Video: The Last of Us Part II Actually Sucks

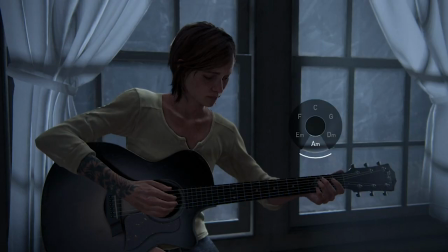40:29 It's in the middle of the night, we walk downstairs, play that stupid guitar minigame,
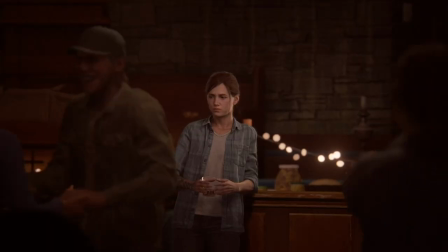40:34 and get another flashback, this one about the barn dance directly preceding the game's introduction.
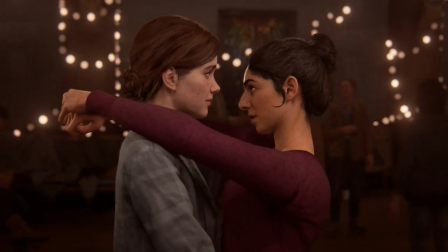40:39 The scene that acted as a trailer, in which Ellie and Dina dance, and Joel pushes Seth for being a prat,
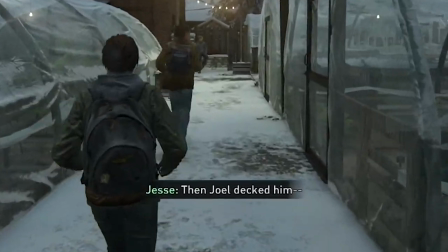40:44 and Ellie mouths off Joel for the prat pushing, all the things we heard about and saw the consequences of in one of the very first scenes.
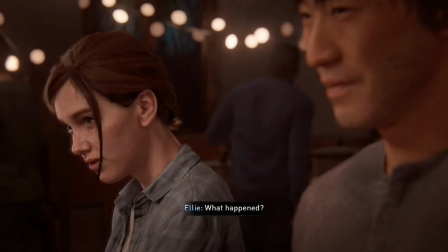40:51 Out of all the scenes in the game, this one, to me, feels the most out of order. Like, why here?
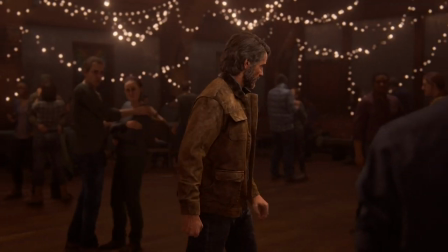40:57 Because of Joel standing up for her? You couldn't come up with a new scene for that or something? Or callback to the first game somehow?
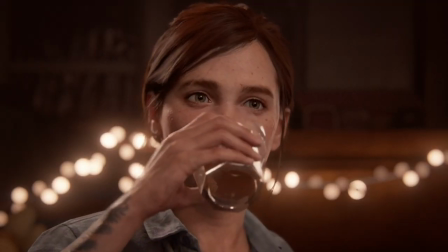41:03 Unless that's not the point, but it's even more pointless if it's not. She got the girl, we know this.
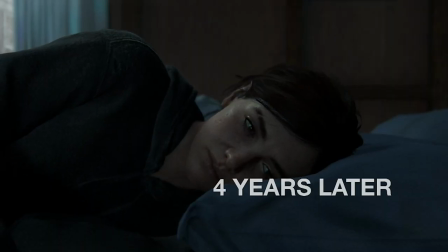41:08 Wouldn't this scene be better placed in the beginning of the four years later scene?
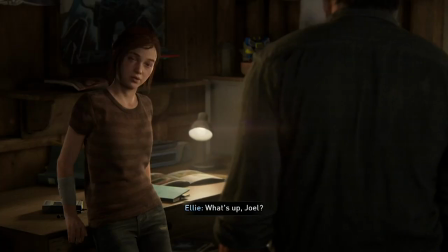41:12 We see how Ellie is acclimated to the social spheres in Jackson, see how she met Dina, and in the prior scene, in which she and Joel are cool, we get a little twist that that's not the case anymore.
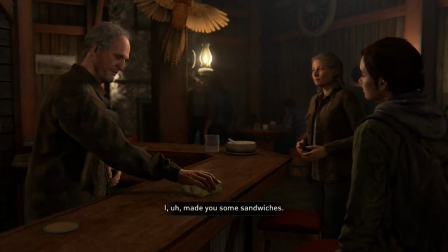41:21 And then we see the aftermath the next day, and the little actions like the steak sandwiches actually mean something.
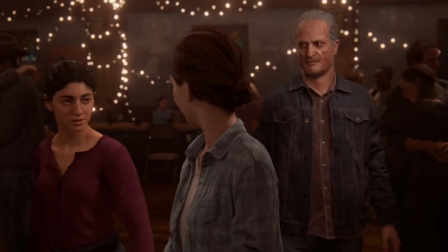41:26 Of course, it would make the opening even longer and more unwieldy, but at least then we'd immediately see coherence the game very quickly establishes it doesn't have much of.
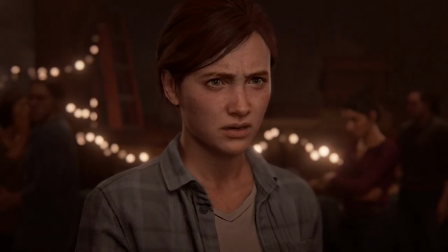41:34 I guess it occurred to me right now as I'm recording this that it could be because this is the first half of a scene we'll talk about later.
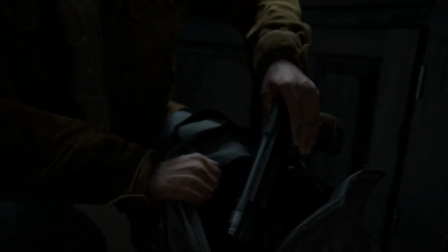41:41 Regardless of anything, surprising absolutely no one,
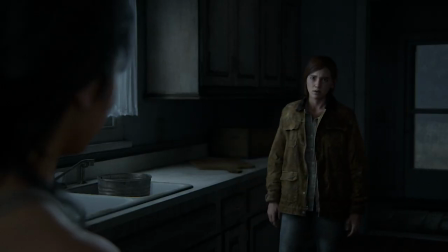41:44 Ellie decides to indeed travel down to Santa Barbara to confront Abby and finally lay her anger to rest, leaving Dina and Baby JJ behind.
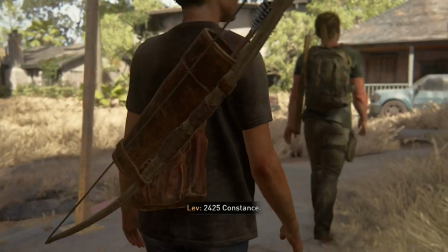41:51 His vengeance eats you up, yo. Santa Barbara is the de facto final level of The Last of Us Part II and is roughly divided into halves, one for each character.
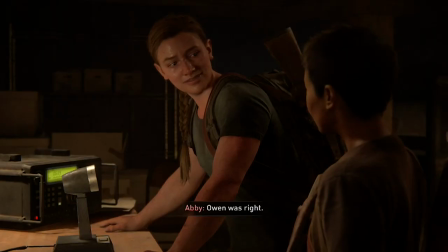41:58 The chapter starts with Abby and Lev finding an abandoned Firefly outpost and leaving to establish contact with the Firefly reunion, Owen was sure existed.
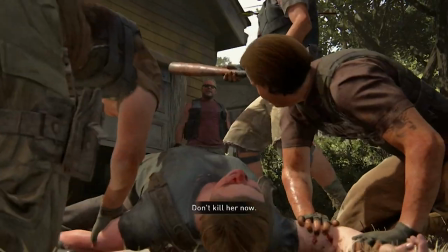42:05 Turns out, it's all chicanery, a ruse! And it's really a bang of ga- did I say really a bang?
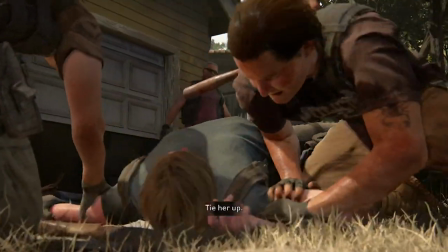42:10 It's really a gang of bandits called Rattlers looking to add more prisoners to their collection they have.
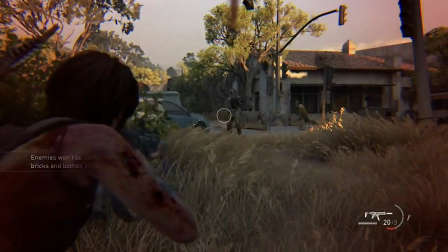42:15 That makes their balls feel bigger, I dunno, just go with it I guess. We then switch back to Ellie cutting through a few neighborhoods worth of Rattlers before storming their home base and slaughtering even more.
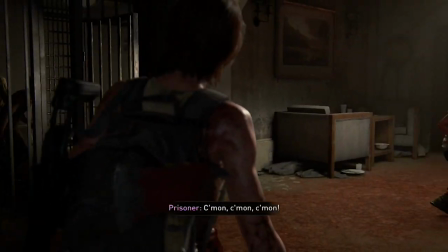42:24 Seriously, it's a lot. Big fight. When she finds the cells and more or less whoopsies a prison riot, Abby and Liv aren't there.
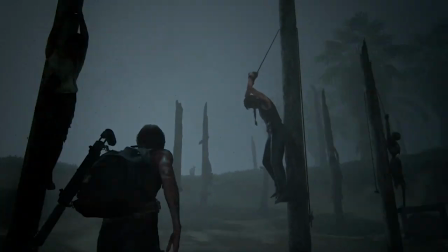42:31 Turns out Abby tried to escape some time ago, and her punishment was to be hung out on these here sticks with Lev, left to die.
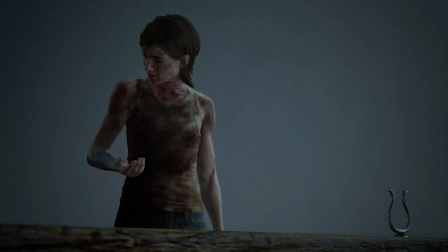42:37 And though Abby cuts them down and seems ready to let them go off on their own, she decides she's come too far to back down and has one last fight to the death with Abby.
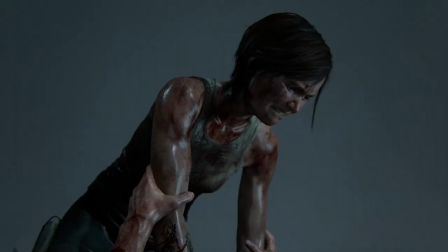42:44 This time, it's Ellie who comes out on top. You think she's really gonna do it, gonna drown Abby in the ocean?
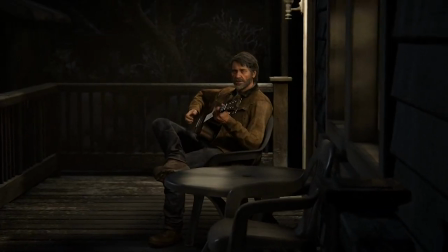42:49 But no. A memory of good ol' Joel flashes by. Ellie relents and lets Abby go free.
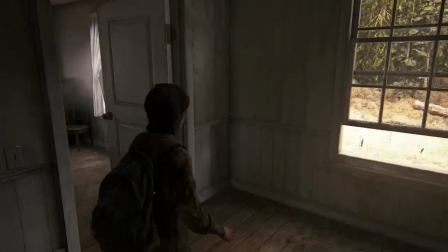42:54 The game ends with Ellie returning to the farmhouse, which has fallen into disuse and disrepair.
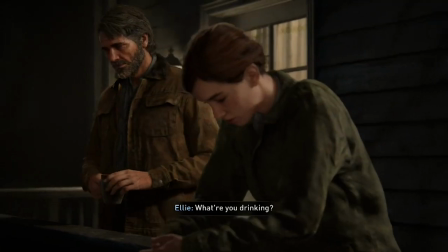42:57 We get one final flashback to the immediate aftermath of the barn dance, the second half of that scene I was talking about,
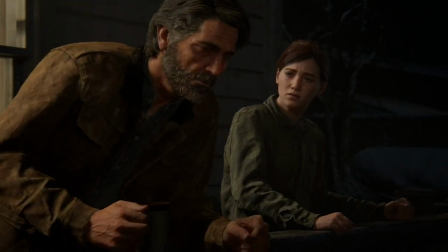43:03 in which Ellie admits to Joel that she feels no sense of purpose anymore and would like to learn to forgive him for saving her.
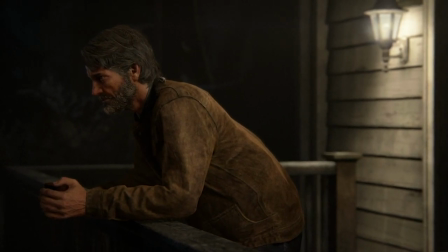43:08 I guess to retroactively make his death that happened 20 hours ago more tragic. The game ends with Ellie walking away from the house, nothing left, not even vengeance.
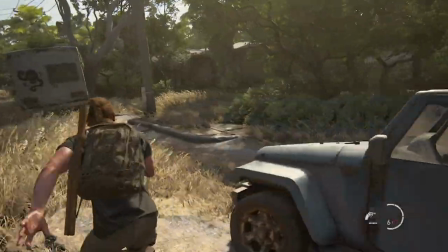43:17 First off, let me say that Santa Barbara in no way feels like a final level. A completely new setting, fighting against a completely new set of enemies,
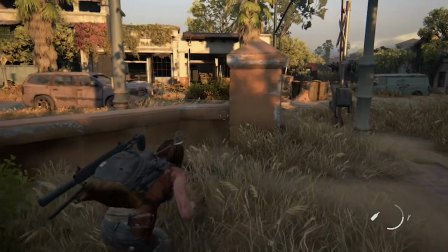43:23 there's absolutely no dramatic tension to make this level feel like the story coming to a close.
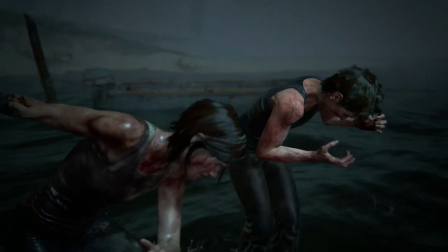43:27 and abruptly transitioning to the dramatic final confrontation only throws into sharper relief what we just did to get there,
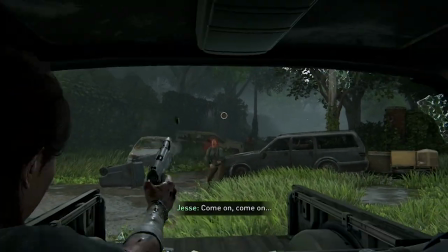43:33 i.e. kill a bunch of people, as well as, you know, the hundreds more we killed throughout the game, just to throw it away at the final hurdle.
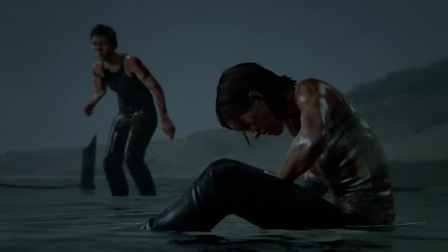43:40 See, I wasn't surprised at Ellie's decision, given how obviously the game was telegraphing its theme of revenge, bad, cycle of violence, and all that, but it doesn't make it not an anti-climax.
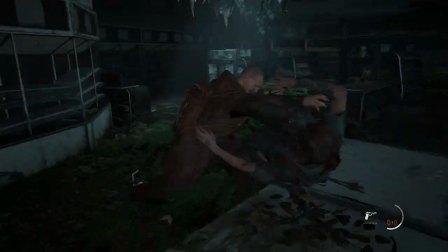43:49 It makes the violence and hardship we've soldiered through to get to that point feel cheapened, and ultimately feels like Abby just gets a free ride.
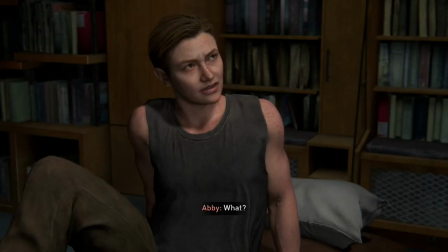43:55 Neil Druckmann has called Abby's plot a redemption arc, but the thing is, Abby never once admits the slightest bit of compunction for what she did to Joel.
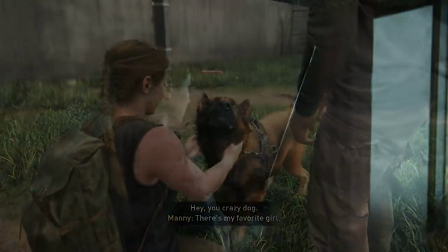44:03 She basically forgets all about Jackson after leaving, despite it being the foundation the game immediately lays for her character.
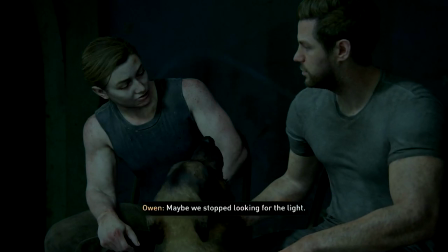44:09 She got her revenge, and doesn't feel the slightest bit sorry up through the very end.
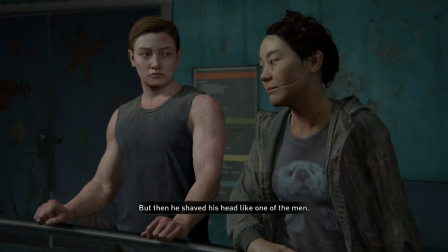44:13 Trying to redeem her through the Seraphite kids she helps doesn't work, partly because how disconnected it is from killing Joel, you know,
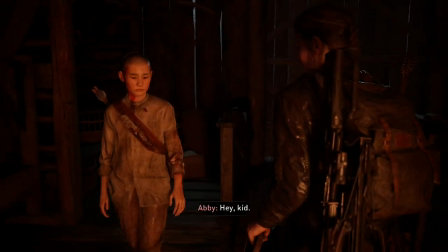44:19 the reason you have to redeem her in the first place, but also because it doesn't really feel like Abby undergoes any transformation from that plotline.
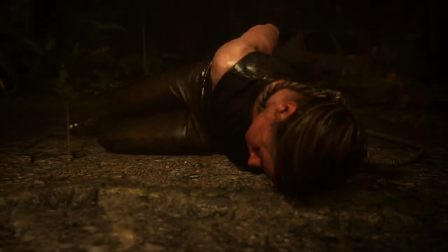44:25 The kid saved her life, so if anything, she's just evening the score.
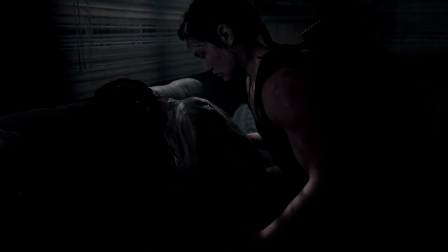44:28 She does go out of her way to head back to the trailer park to ensure they're okay, but she knows fully well what bad shape Yara was in, and she didn't really save them all that well.